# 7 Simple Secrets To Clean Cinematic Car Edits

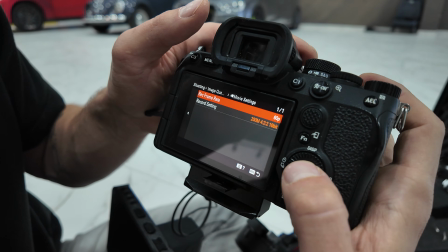245s
For this you can ideally film in 60 frames per second and use a 30 frames per second timeline.
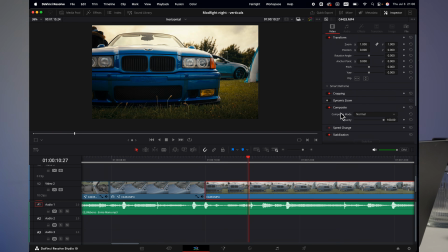252s
This way you can slow down your 60 frames per second by 50%, which will result in 30 frames per second, which nicely matches your timeline.
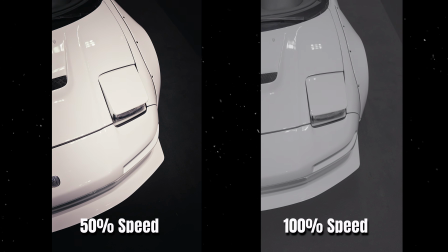263s
Because if you slow down your footage by 50%, there is 50% less shake. You have probably been there. You go to some sort of show or theater and all the people are clapping to the music. And then there is this one guy who is always late, like he is deaf. Maybe he's actually deaf. But anyway, it's awkward for everyone.
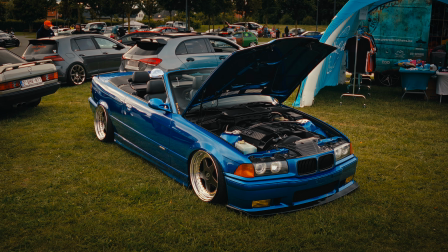286s
Don't make your car edits awkward and make sure you match the transition from one clip to the other one nicely to the beat of the music.
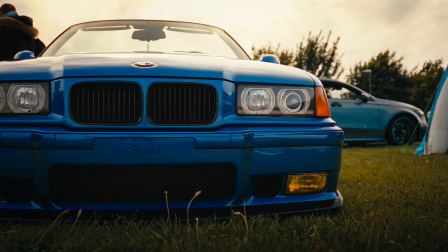295s
You can simply play the audio track on your editing program and you can set beat markers. For example, in Davinci Resolve, I just hit M. This way you know exactly where is the beat and you can easily match your clips to the music. You don't always have to cut it exactly on the same beat. You can spice it up a little bit to other beats so it's not too repetitive. Let's go back to your grandparents. Usually when you are FaceTiming them, you just see their forehead and maybe their nose.
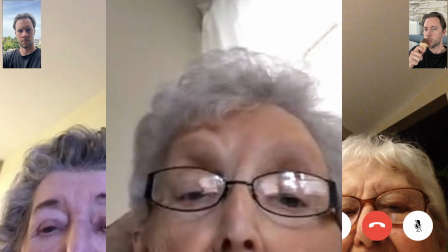325s
Terrible composition. And their nose doesn't really add value to the FaceTime call. The forehead of your grandma is not that special, neither is it attractive. For your car edits, you want to focus on special or beautiful parts that you want to highlight in the shots. And what I like to do is I want to keep that focus point around the same area throughout my different shots.
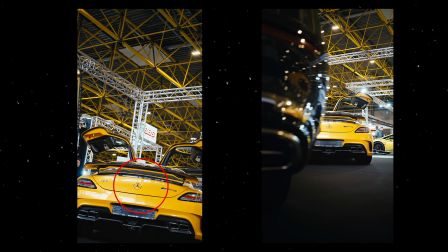350s
Look at the difference here. The focus point goes all over the place throughout the different shots.
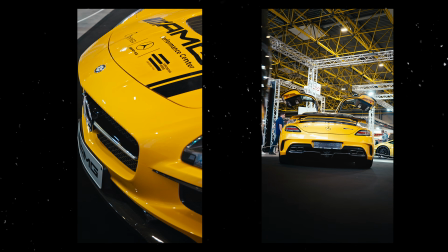356s
Then it's here, and so on. And on the right edit, the focus point kind of stays around the same area. It doesn't have to be perfect, but it's something to keep in mind. For the next tip, it's something I've experienced myself and probably you have experienced it too. But my real life friends and family, they're like, "Ah yeah, you film cars, cool."
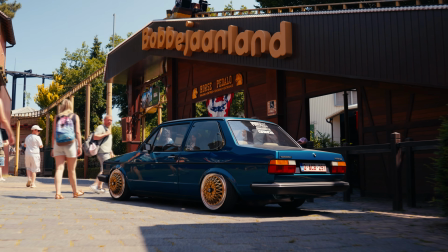379s
They don't understand. They don't have that same interest. They don't have the vision. They don't have the passion for filming cars. And that's exactly why we launched a community for automotive videographers, and you are invited.
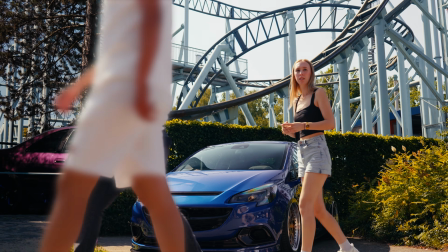392s
It's a group of like-minded people with the same interests. We are all on the same journey.
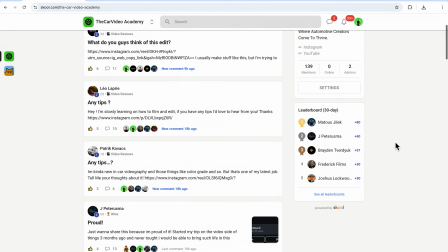397s
We talk about car stuff, we check and we review each other's edits,
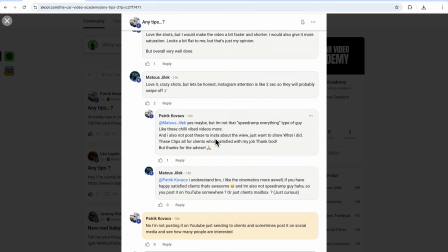402s
we give some feedback, and usually I'm just logged into the community whenever I'm working on a computer.
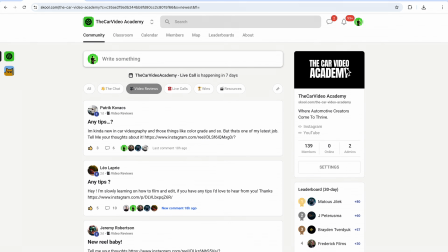409s
I'm always chatting with at least someone. We also do weekly live calls if you want to join. We invite other cool automotive creators where we can learn from, and so much more.
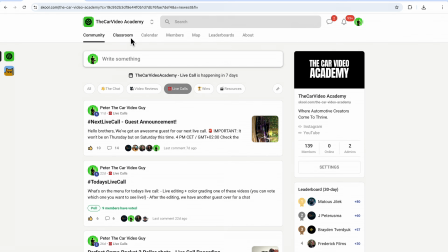419s
And we also have a full classroom section where you can learn everything to improve your automotive video skills, divided into clear sections for you to learn. It's fun and you will improve your skills much faster. You can try it completely for free for 7 days, and if you like it, you can stay. See you inside. Next up is the cherry on the cake.
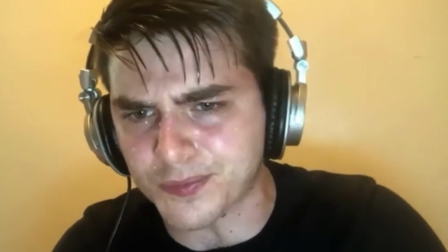440s
You made it this far, you made a whole edit, you chose your best shots, you matched it nicely to the music, and now it's time for the color grade.
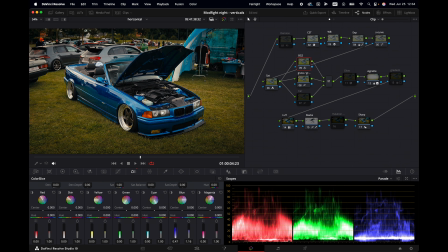449s
And that is truly where the magic happens for me personally. You can increase or decrease some color saturation to make your image stand out.
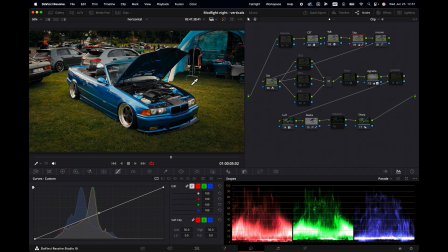457s
You can add a simple vignette or gradient to draw some more attention towards the car. It doesn't always have to be difficult.
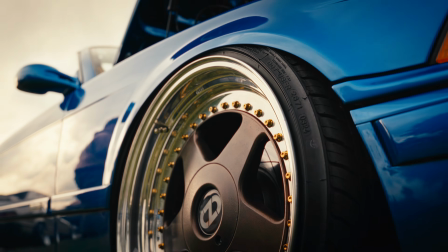465s
And if you want to see exactly how I edited and color graded this cinematic car edit, make sure to watch this video next.